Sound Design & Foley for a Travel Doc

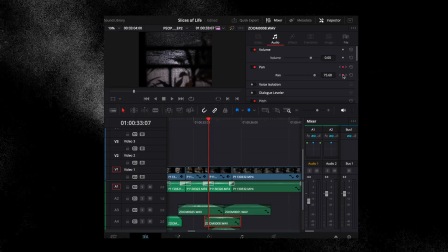[4:07]
This basically meant that I would set a keyframe for the left-right pan to a certain value at a certain part of the video,
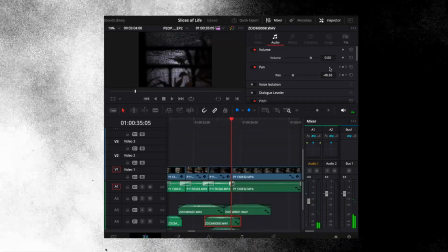[4:15]
and then at a later part in the video I would set another keyframe with a different left-right pan value,
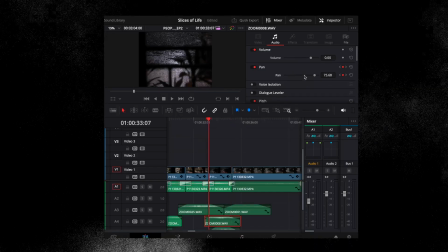[4:21]
and the software will then transition from the first value to the second value,
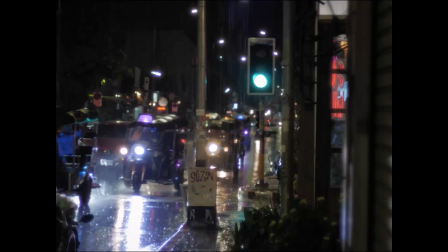[4:26]
basically making it sound like the sound is either panning from the left to the right or the right to the left.
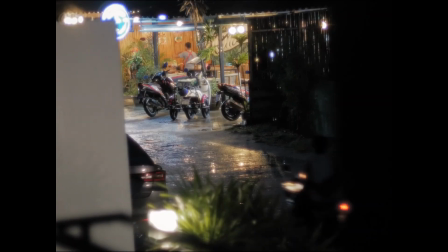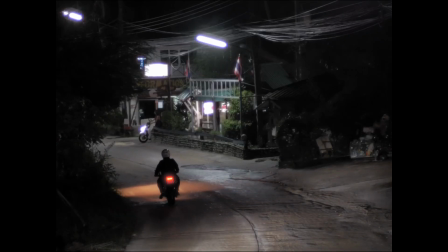[4:43]
For more general additions to the atmospheric soundscape,
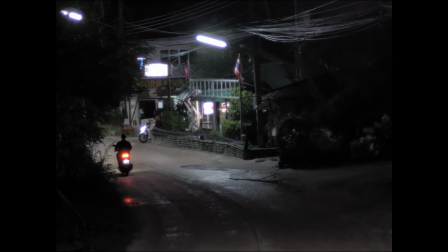[4:47]
I used some sounds from the sound library from Free to Use Sounds, which I mentioned in the last video.
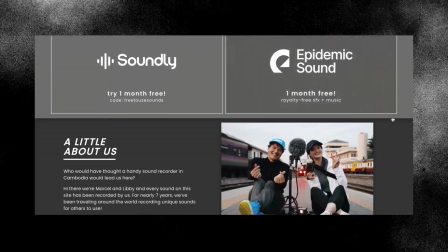[4:53]
Naturally, in these recordings, there are some very distinctive moments in them, like voices and music, And
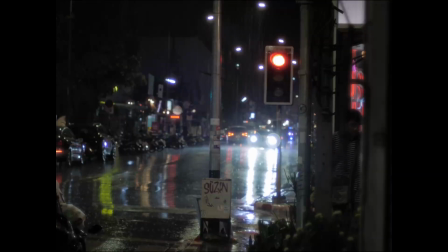[4:59]
I tried to avoid taking these widths since I wanted the final piece to represent the exact places portrayed at the time they were recorded.
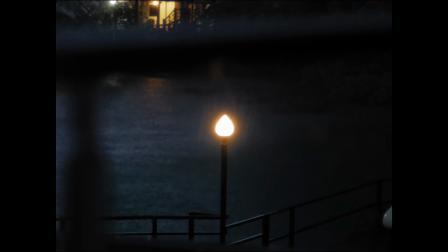[5:08]
So I tried to focus on using audio sources that I had recorded on location.
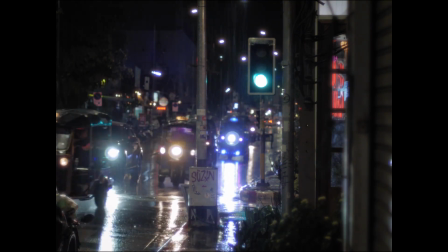[5:13]
Obviously, for sounds like motorcycles and cars, this was less important, but here I'm mainly referring to things like market sounds.
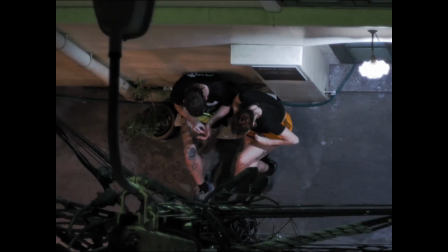[5:26]
I got as far as I could with these sounds until I realized that some sections were going to require Foley in order to properly recreate the scenes they were depicting.
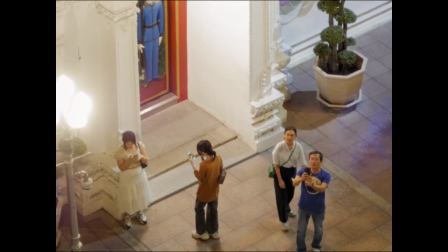[5:39]
If you care about your soundscape, you'll probably come to a point where you need to record sounds yourself.
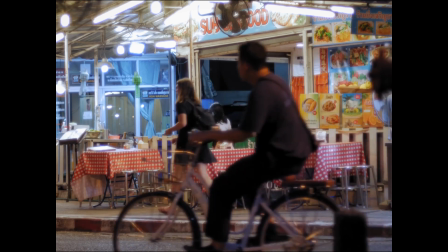[5:45]
You'll need a very specific sound that you just can't find in a sound library.
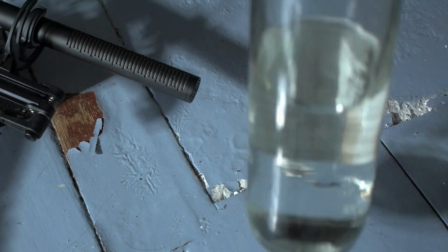[5:50]
This is where Foley recording comes in, which is when you recreate and record sounds in post-production.
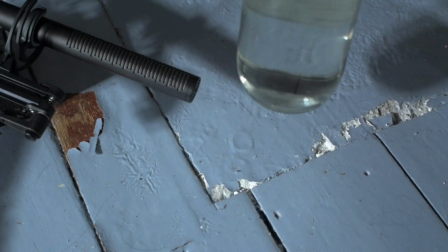[5:56]
The best part about this is that you can create a tailor-made soundscape for your project that will use sounds that no one else has. Also, in some rare cases, it's actually faster and cheaper to just record the sounds yourself.
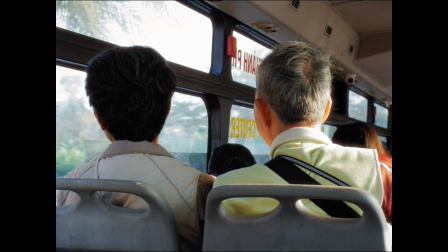[6:10]
I'm personally not a fan of searching through sound libraries to find sounds because it's never exactly the sound you want,
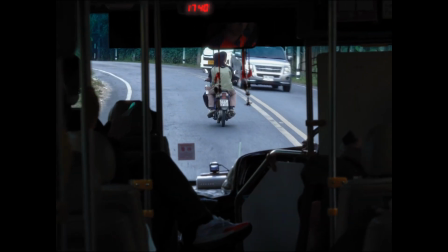[6:18]
whereas with Foley you have full control, but it can also be very time consuming.
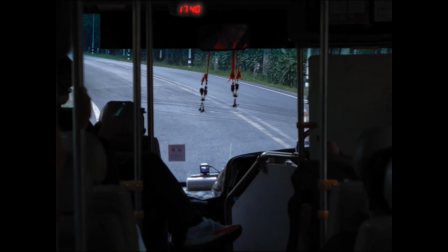[6:24]
So you need to learn when it makes sense to be pedantic and when you need to move on.
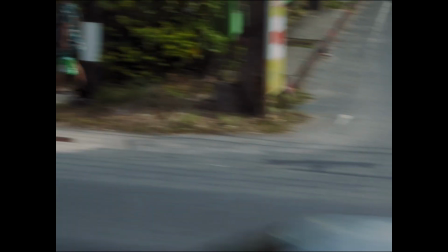[6:28]
So when recording Foley, you might think it's best to record your sounds in a similar sound environment to that depicted in your video.
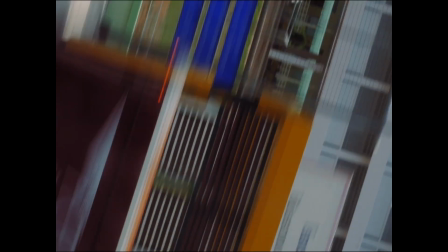[6:36]
Well, not really. You generally want the quietest and least reverberating recording space you can find.
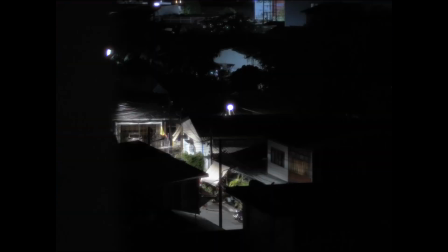[6:43]
Obviously, ideally, you'd be working in a soundproofed recording studio, but a small room with carpet and where the sound doesn't bounce too much off the walls also works.
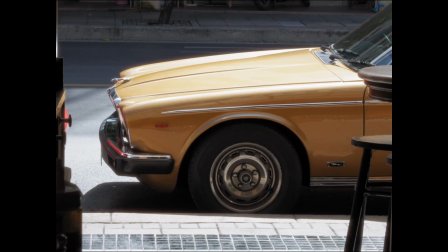[6:53]
This means you can get a clean recording, and then if you want to add reverb or delay, you can fine-tune that yourself in your software of choice and not be forced to use whatever reverb you accidentally recorded,
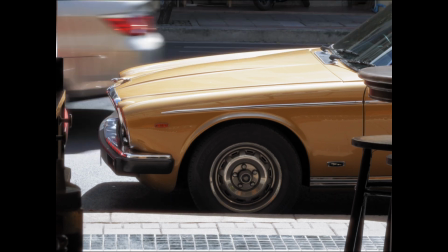[7:06]
because once it's baked into the recording, it's nearly impossible to remove.
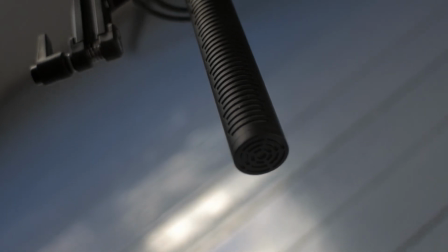[7:11]
When recording Foley, a shotgun mic is usually used since you tend to be singling out specific sounds,
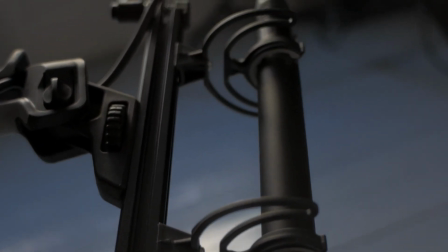[7:17]
but in theory, any decent microphone will work as long as it's able to capture the frequency range you're trying to record.
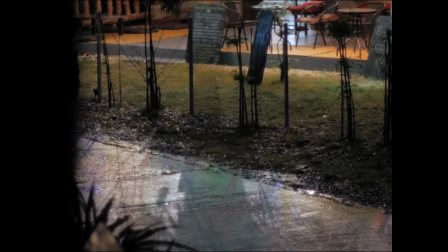[7:24]
The most important things to consider when recording Foley are materials, textures, and timing.
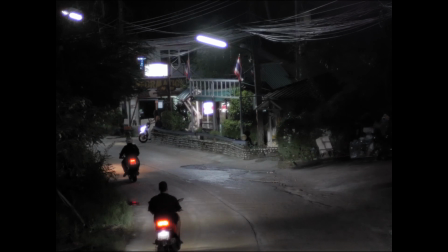[7:30]
So obviously you need to find objects or materials that can recreate the sounds you're trying to depict from your video.
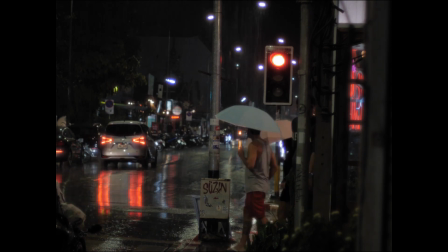[7:37]
It doesn't have to be exactly the same thing, it just needs to sound convincingly like that thing.
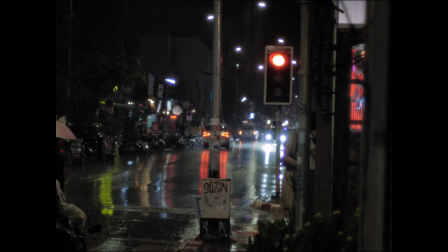[7:43]
And then you just need to time your movement or action to respond directly to the visual cue in your video.
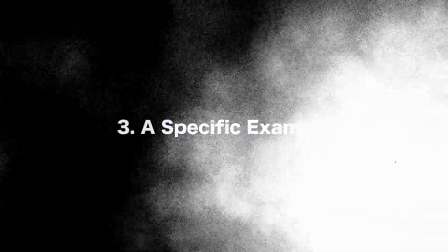[7:51]
So let me take you through a specific example. Here we have two people sharing a drink together.
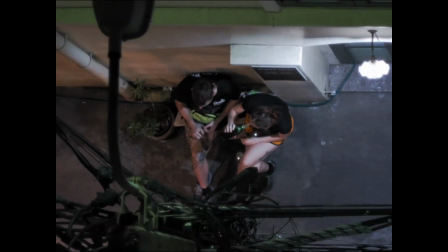[7:57]
I really liked this moment, and I knew I wanted it to be a calm, quiet scene. So for atmosphere, I just added an alleyway Atmos track as a background sound. And then I recorded the sounds of the bottle.